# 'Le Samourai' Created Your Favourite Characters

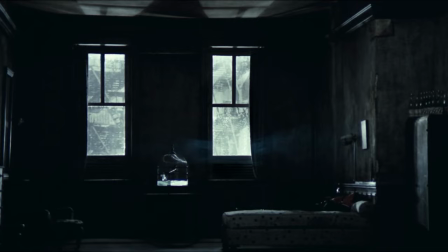23s
This opening line is attributed to the book of Bushido. It's a belief that underpins the entirety of Le Samurai from beginning to end.
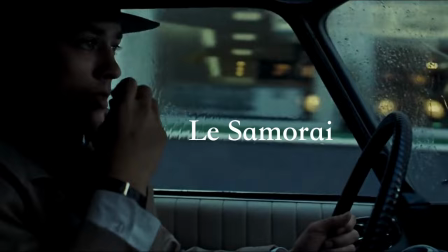30s
It's also a complete lie.
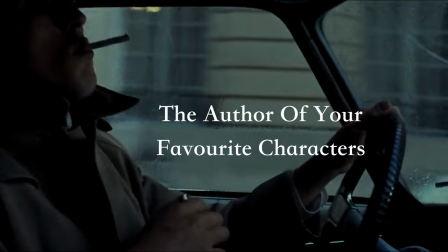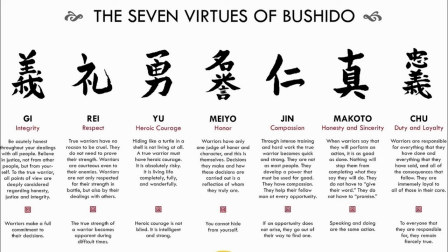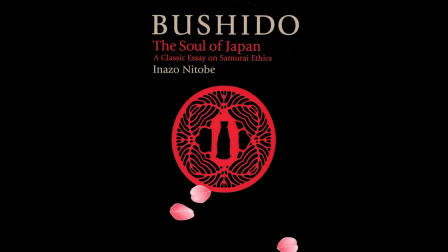43s
For one, there is no book of Bushido.
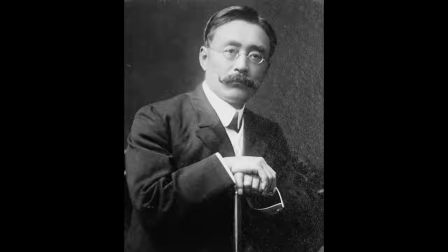46s
There is a book called Bushido, the Soul of Japan, written by Inazo Notobi in 1899, which studied the lifestyle and beliefs of the samurai.
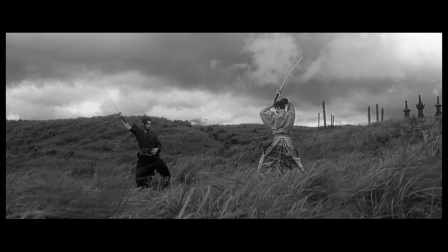53s
Bushido was the moral code followed by all samurai established in the Edo period. The quote itself was written by Jean-Pierre Melville, the film's director.
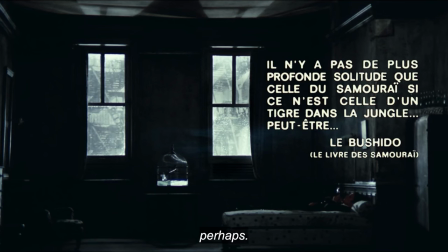60s
Even Melville was surprised when the Japanese cut of the film maintained the quote in its entirety, untampered. This elusive tenet that we're shown in the opening scene tells us everything we need to know about Melville. He was a filmmaker who meticulously crafted a fantasy, one that we're more than happy to accept as truth.
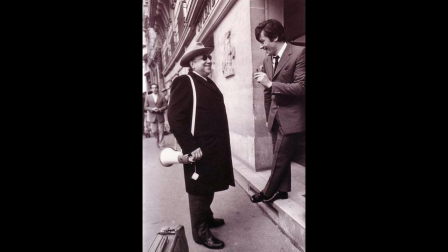74s
In 1965, Melville met with actor Elaine Delon at his home to pitch a story and try and get him on board the upcoming crime thriller. He had only been outlining the story for 10 minutes when the actor interrupted him. The story has no dialogue so far.
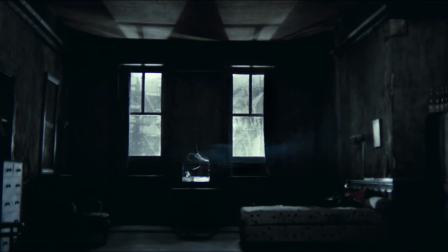86s
I will do it. Shortly after, Delon showed him his bedroom, simple, with almost no furnishings but for one, a katana.
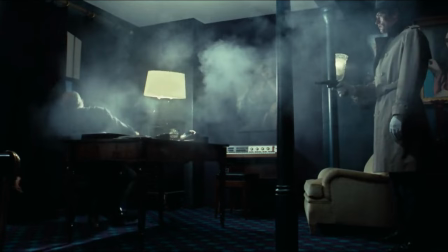92s
The Samurai follows the stoic hitman Jeff Costolo.
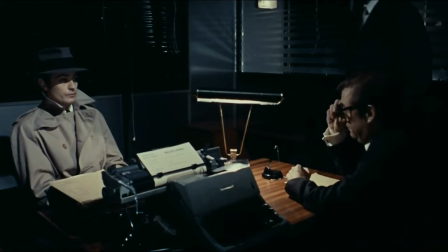95s
After carrying out a hit on the owner of a jazz club, he becomes embroiled in a struggle to evade both the law and the gangsters who hired him.
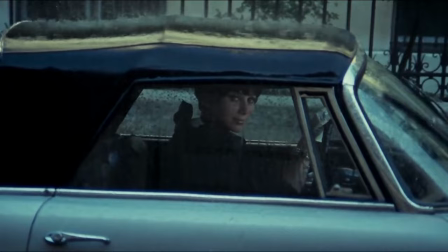102s
The plot is simple and nothing you haven't heard before, but the magic lies in the character and how he moves through the world he inhabits.
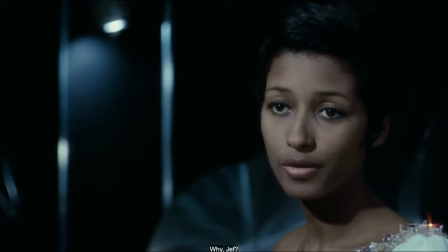107s
Jeff Costolo abides by the strict code of the Samurai. He prefers to remain detached, but his conscience only serves to place him in more danger.
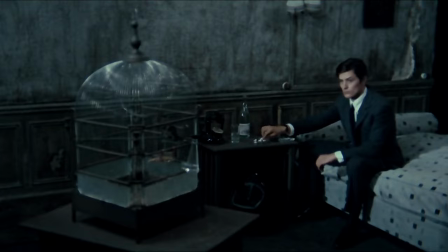114s
We first meet the character lying on an undressed mattress in his apartment, which says more about him than any monologue could.
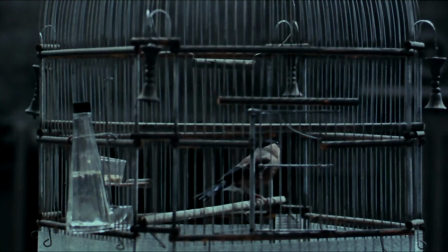119s
The room is sparse with peeling wallpaper, but his clothes are immaculate. His only company is a caged bird.
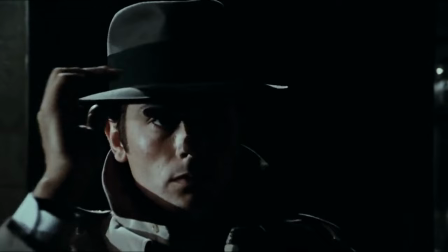124s
His movements are clean and methodical, from the way he raises the collar on his coat to the razor-sharp glide of his fingers across the brim of his hat.
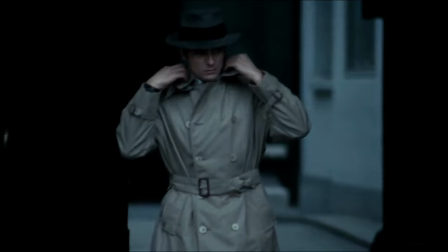131s
This is a man of very specific standards and little indulgence. His lifestyle translates effortlessly into his approach to his profession.
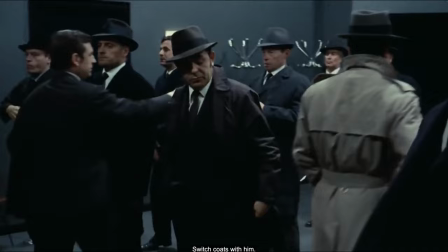137s
His outfit was very intentional. While at first glance he appears the same as any common man walking the streets of Paris in the 60s, Melville treats his attire as a uniform. He said, I think the virile hero needs a horse, boots and a saddle. As you've probably noticed, they're not exactly common on the streets of Paris, but at least you can give him a hat, a raincoat with a belt and collar that can be turned up, and a button to do up when it rains.
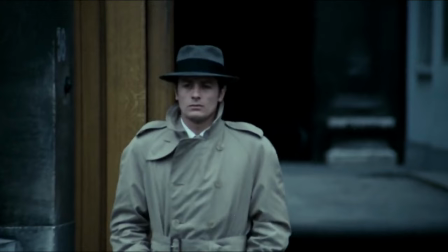157s
It's a man's getup, an echo both of the western and military uniform. This is Jeff's armor.
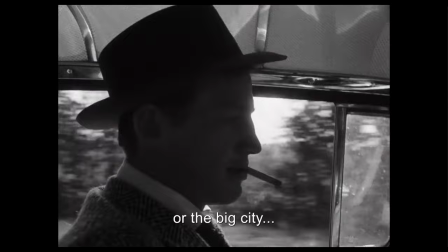162s
He is a warrior, and he becomes an icon out of his time, the last emblem of honor in a world without compromise.
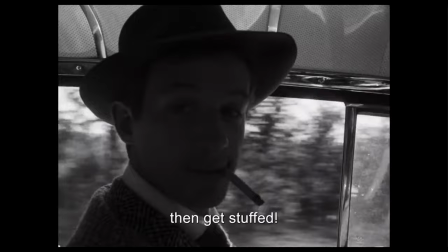167s
The samurai came towards the end of the French New Wave movement. The films of this period often reflected their genre in their characters, but Melville established very quickly that this rule would be broken.
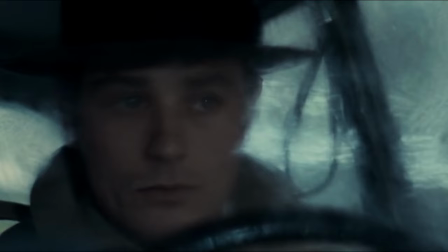177s
While the film is within the crime genre, Jeff is so much more than a simple criminal. The character appeals to the audience due to a combination of two core traits, discipline and humanity.
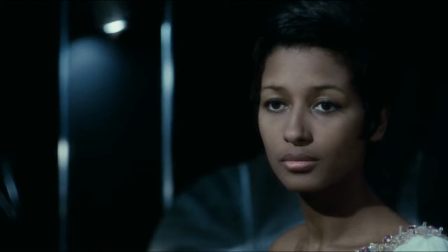186s
The discipline is very apparent from the first moments of the film, but it's this raw, unfiltered emotion that pours through his eyes that causes everyone who meets him to bend to his will.
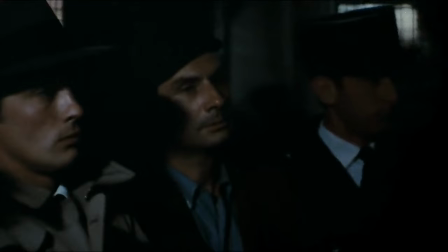194s
From a professional standpoint, things go wrong for Jeff very quickly.
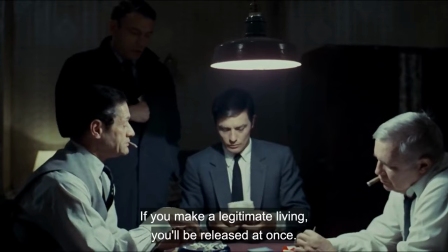197s
Three eyewitnesses can place him at the scene of the crime, and despite his preparations to remain indistinguishable, he's picked up on a routine police check shortly after the murder.
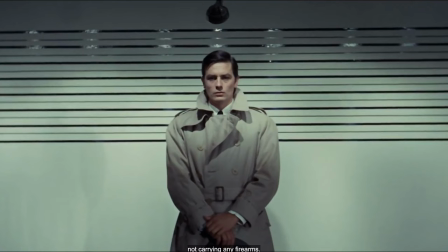206s
Upon inspection during the lineup, the commissaire immediately suspects him.
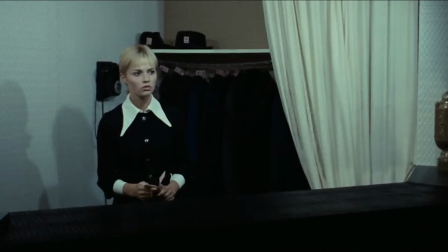209s
However, given he stands in front of all three eyewitnesses wearing almost identical attire to the scene of the crime, it's some miracle that none of them can say for sure whether it's him.
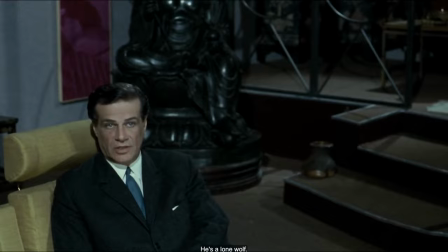218s
The bartender doesn't give him away as he's working with the mob, who want to dispose of him in their own manner before the police can get any information out of him.
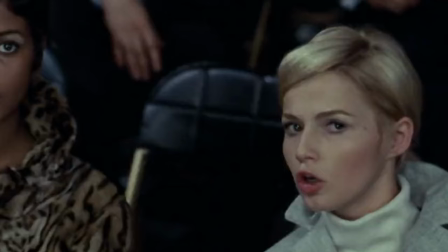224s
But by maintaining a sense of complete calm in the most dire of situations, he fools this lady entirely.
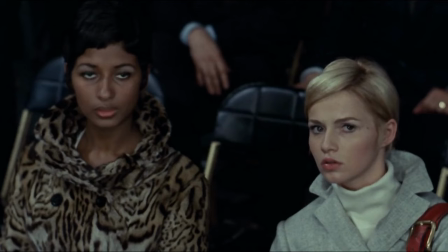229s
Though one girl does in fact recognize him, the pianist, played by Cathy Rozier, though she refuses to give him up.
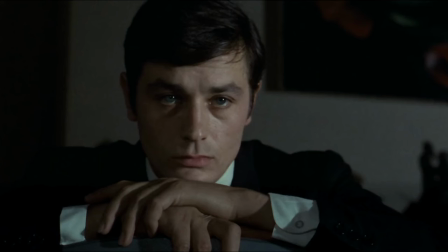235s
Later on, when asked why, she refuses to answer, and we are never directly told, but it becomes clear that she is entranced by him.
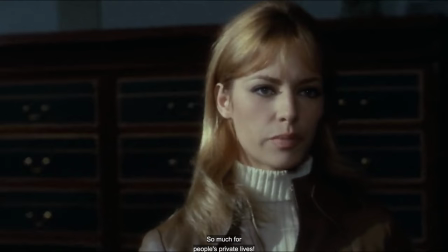241s
His lover, Jane Lagrange, doesn't betray him even under severe scrutiny and threat to her freedom from the police.
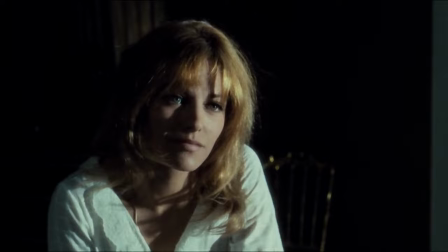247s
Costolo can't offer her a true relationship and devoted love, yet she would rather go down for him than betray him, even if it meant never seeing him again.
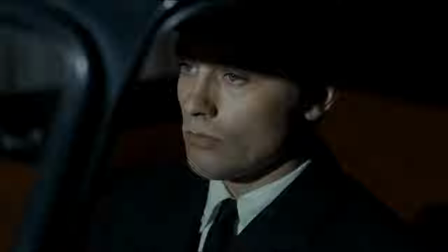254s
Delon is alluring in this role, with a quality that can't quite be defined.
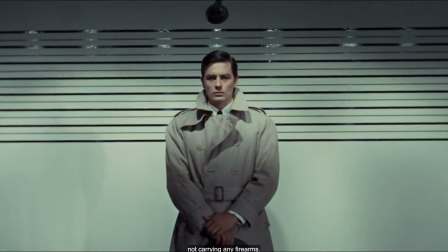258s
Despite the picture painted by his lifestyle, he is a man who needs love, and he's incredibly dependent on Lagrange, both emotionally and in terms of his profession.
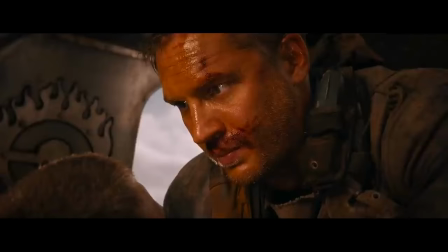265s
The silent, stoic archetype usually tends to depict a hero in need of love, but always in denial of that fact.